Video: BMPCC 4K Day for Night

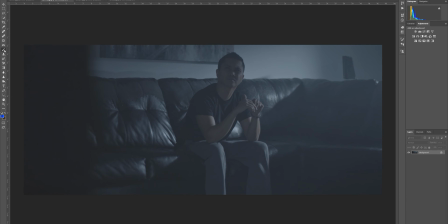[0:44]
Alright guys, so what you just watched are two clips from a movie that we shot for my daughter's YouTube video. And today what I'm going to do is just break down how we pretty much lit the scenes with just using daylight and one LED light as a fill light.
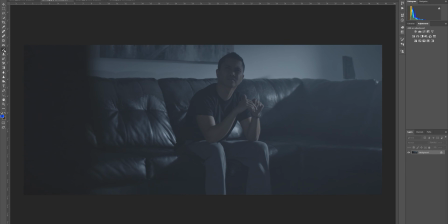[1:02]
Just a disclaimer, I am not a DP or a cinematographer. I'm simply a YouTuber who likes to make movies, or try to at least. With that being said, let's go ahead and break down the first shot.
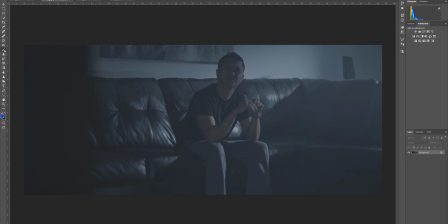[1:15]
A little something you can use when doing something like this, when trying to convert day to night, or when you're just using the sun period outside or inside. It's actually really good to know where the sun is. And you can get an app for this, but I used a website called suncalc.org.
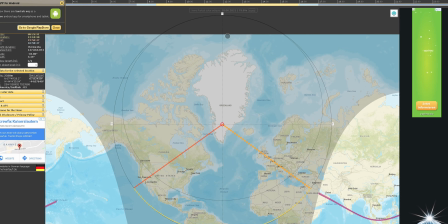[1:33]
It tells you the position of the sun at a certain time,
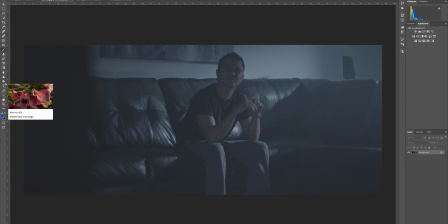[1:37]
so you can know where the sun is going to be. So in our case, we needed the sun to be aiming this way to give us enough light, because if not, I don't think I would have had enough light to light the scene really.
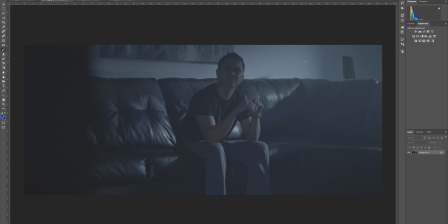[1:50]
And the second thing that helped me shoot this was our shutters. Most of our house have rolling shutters, or rolladen, whatever they call it over here, that you can open and close to really control the light that's coming in the house.
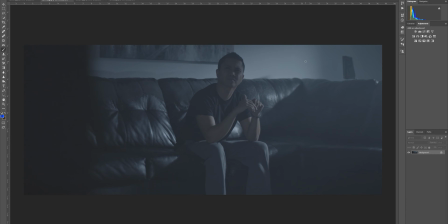[2:05]
So that really helps a lot, because it kind of acts as a flag to kind of block light and shape light. So that's the second thing that helped me with this. The first was SunCalc website. The second thing was the shutters that we have. So looking at this shot, the key light or the sunlight is blasting through that door that I showed you guys right here.
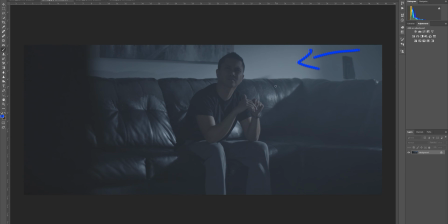[2:23]
That is our key light. With the raw that you're looking at right now, you can pretty much tell this was shot in daylight. After doing one take or so, I looked at the camera and I told my wife, yeah, that my face is completely gone.
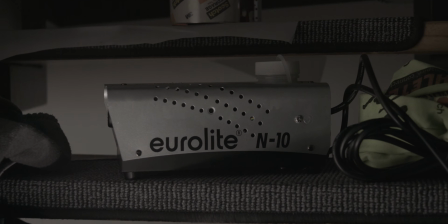[2:37]
It's just dark, my shirt's dark, and the couch down here was just complete darkness.
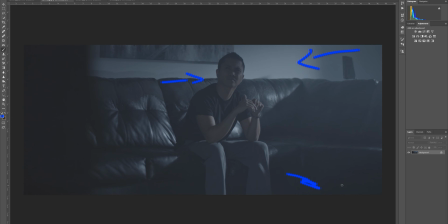[2:43]
So I knew I had to do something. I was gonna bounce light, but that wasn't enough. So what I ended up doing was grabbing a little $30, $40 light powered by a Sony battery,
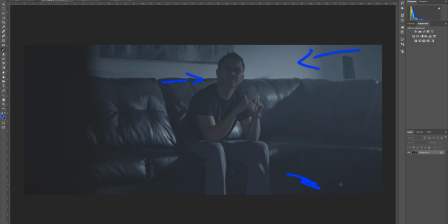[2:55]
and I used it as a fill light on the opposite side of that door, which I ended up putting at the bottom of this floor right here, pointing towards my shadow side of my body. So you can actually see it on my pants in this raw.
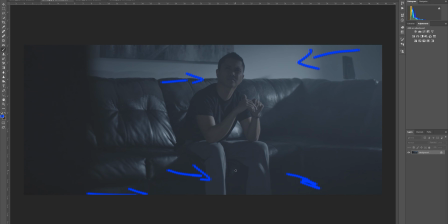[3:09]
You can clearly see it in my eye right here. It gives that a little dot, and that's just on the floor at around 30% at daylight balance. Try to match the sun outside so that we can easily white balance later on and change the color.
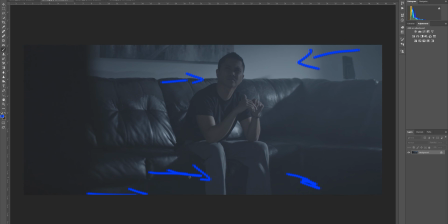[3:23]
So we have a fill light right there blasting on the opposite side of the sun or the window, as acting as a fill light, which is good. And the next thing we ended up doing here was adding a fog. Now I wish I can actually buy a hazer, because a hazer would do better than using a fog machine,
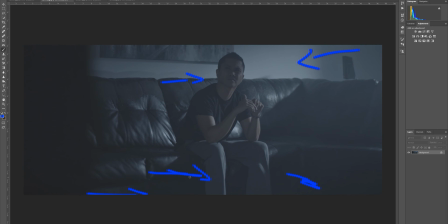[3:40]
but I have a $20, $30 fog machine that I got from an electronics store here, which works, but you can't record right away. You have to kind of let it dissipate a little bit, unless, you know, of course you're trying to make a rap music video. But for me, I would turn on the fog machine, and then I would walk around the area a little bit,
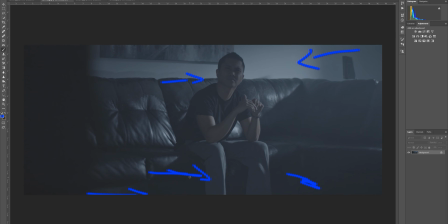[3:59]
and then had my wife press record so that you can kind of see there's something there, but it's not too crazy like something is burning. And that smoke effect just adds a little bit of texture,
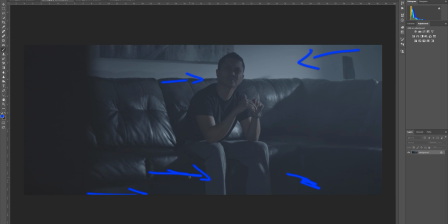[4:12]
because you know that the sun outside doesn't actually have enough punch, because the clouds are going in and out. But by adding that smoke there, it just gives the living room a little bit texture that I really wanted.
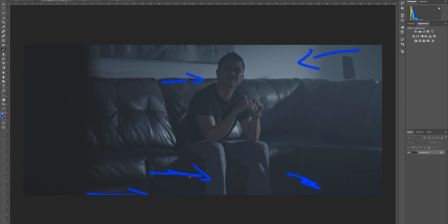[4:29]
Now, as you all know, YouTube's compression is horrible, so getting clean image at low light situations like this is very hard. I'm actually still trying to figure out how to get clean images at low light situations like this.
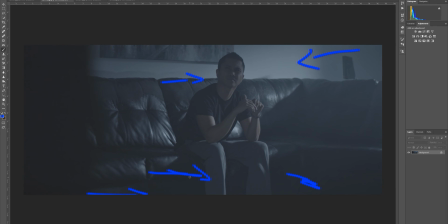[4:44]
So you probably saw a lot of blockiness on YouTube, and it was really ugly, and I am sorry for that.
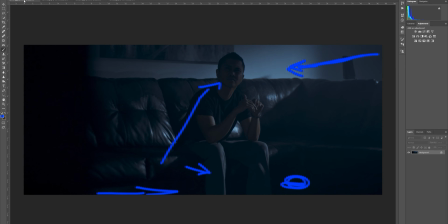[4:50]
So let's go ahead and look at the color corrected Rec 709 part of this clip. Here it's really simple. Primaries, no secondaries was used. Saturation, left gamma gain, that's pretty much it.
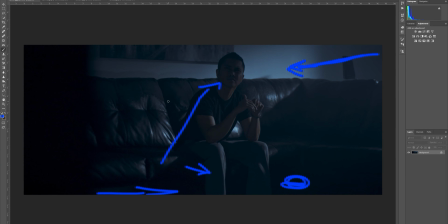[5:06]
And you know, from the raw to Rec 709, I think it looks pretty decent, considering the key light was the sun outside. Obviously we had to change the white balance to bluer because it's supposed to be nighttime, and I think it worked.
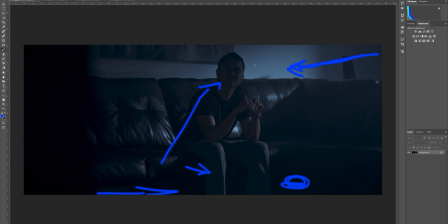[5:22]
I mean, honestly, I think it worked. The only thing I would have changed here was I could have flagged this off. I could have blocked that light, because that is very distracting right there. And, you know, it's one of those things that I really thought about when I was looking at it and color correcting it.
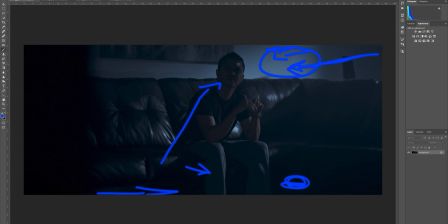[5:38]
But, you know, Oh well, it's just for my YouTube, for my daughter's YouTube video. You know, I have plenty of time to improve.
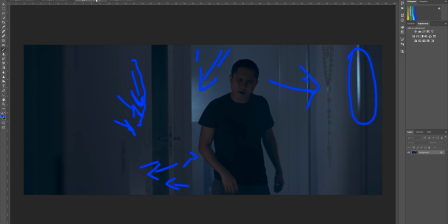[5:45]
So moving on to the second scene, let's look at the raw real quick.
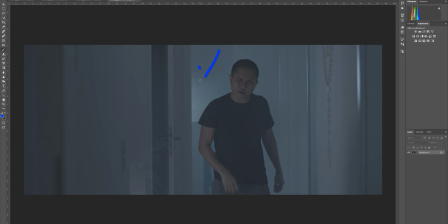[5:50]
And as you can see right off the bat, we have our key light right here, which is again sunlight. Now, when I first recorded a take, I automatically noticed that it was too bright, too punchy.
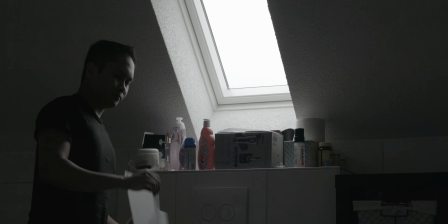[6:03]
So what I ended up doing was actually putting a gel on the window,
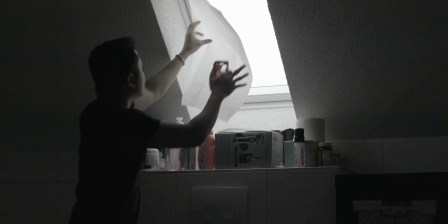[6:07]
at least 90% of it, because the gel I have is a Lee 216.
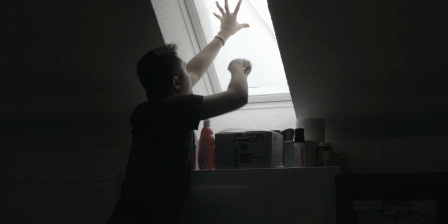[6:12]
It's not big enough to cover that bathroom window, but I just slapped it on there and it gave it a little, it just diffused it just a little bit for me.
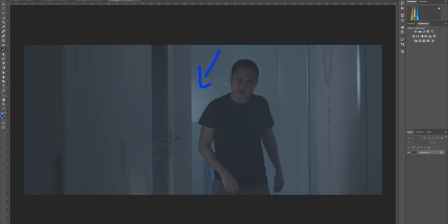[6:20]
So that's our key light. And I ran into the same exact situation I had in the first shot, but my face was gone, shirt was gone, just complete darkness, clipping in the shadows. So what did I do?
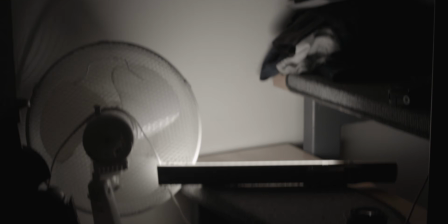[6:34]
I grabbed the same exact light, put it in one of the steps, I aimed it at the wall, and now you can see the fill light right here in my arm, my face.
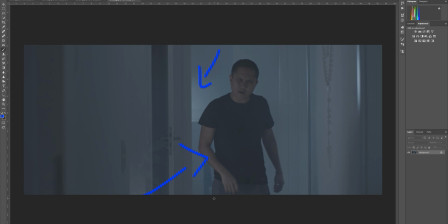[6:43]
It just brings the shadow up a little bit because we don't want to clip it. I mean, I know the Pocket 4K has really good dynamic range. So after looking at the image, there was really bad spill right here. Let's see if I can go with it. There was a really bad spill right here from the fill light, and I told my wife, all right, we're gonna have to reshoot.
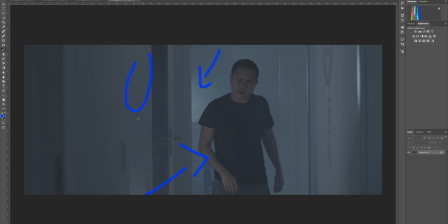[7:01]
Let me go and take care of that real quick, because it was just white. It was really bright from the bounce, from the fill. So I was starting to mess around with a t-shirt that was lying around, just trying to like flag it down.
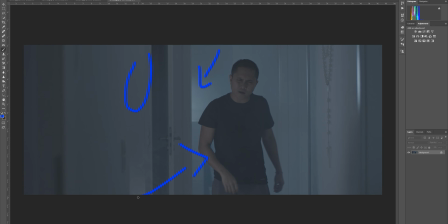[7:13]
But my wife actually came up with a better idea. It's like, Jay, why don't you just put a towel on the handrail on the stairs, and that would flag off that light. And sure enough, it worked, as you can see here.
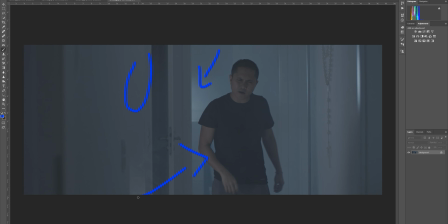[7:25]
And that's just a perfect example of always having somebody there with you when you shoot, because they might see something that you don't. She clearly saw that. She knew how to solve it. And like 90% of where I do, I'm by myself, so it kind of sucks,
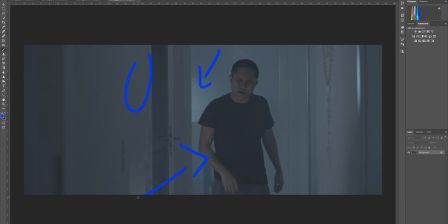[7:41]
but it's always better to bring somebody with you, because they might see something that you're not seeing. All right, so the last thing that we added here, you can probably guess already, is the fog once again. So pretty much same tricks as the first clip, with me turning it on and walking around the area and then pressing record and rolling.
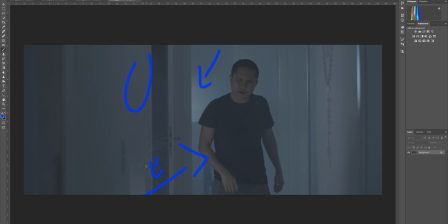[8:00]
You can actually see the smoke right here. If you look there in the video again, you'll see the smoke just go a little bit, because like I said, it's a fog machine. It's actually not a hazer. Maybe one day we'll get a hazer. All right, so let's go ahead and look at the Rec 709.
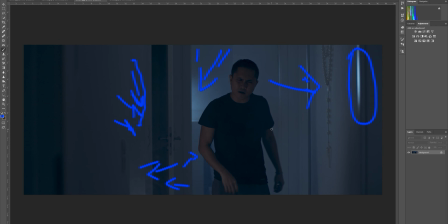[8:17]
So you can see it. As you can see in the Rec 709, the shadows are lifted, but that's because, like I said, YouTube compression just blocks. You can see the blockiness of it if I crush it a little bit lower than this. So I'm still experimenting to see how to get a good clean image in low light situations like this,
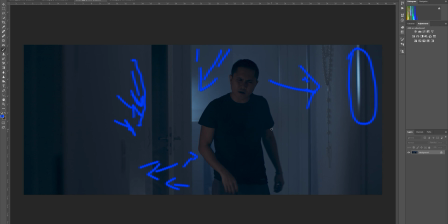[8:36]
because as you can see, it's just blockiness, it's compressed, it's very ugly. Now I did highlight this thing right here, and that is I wish I could have flagged that, because that is distracting. It's super bright, super hot, and that's really bad. But you know, it's one of those things.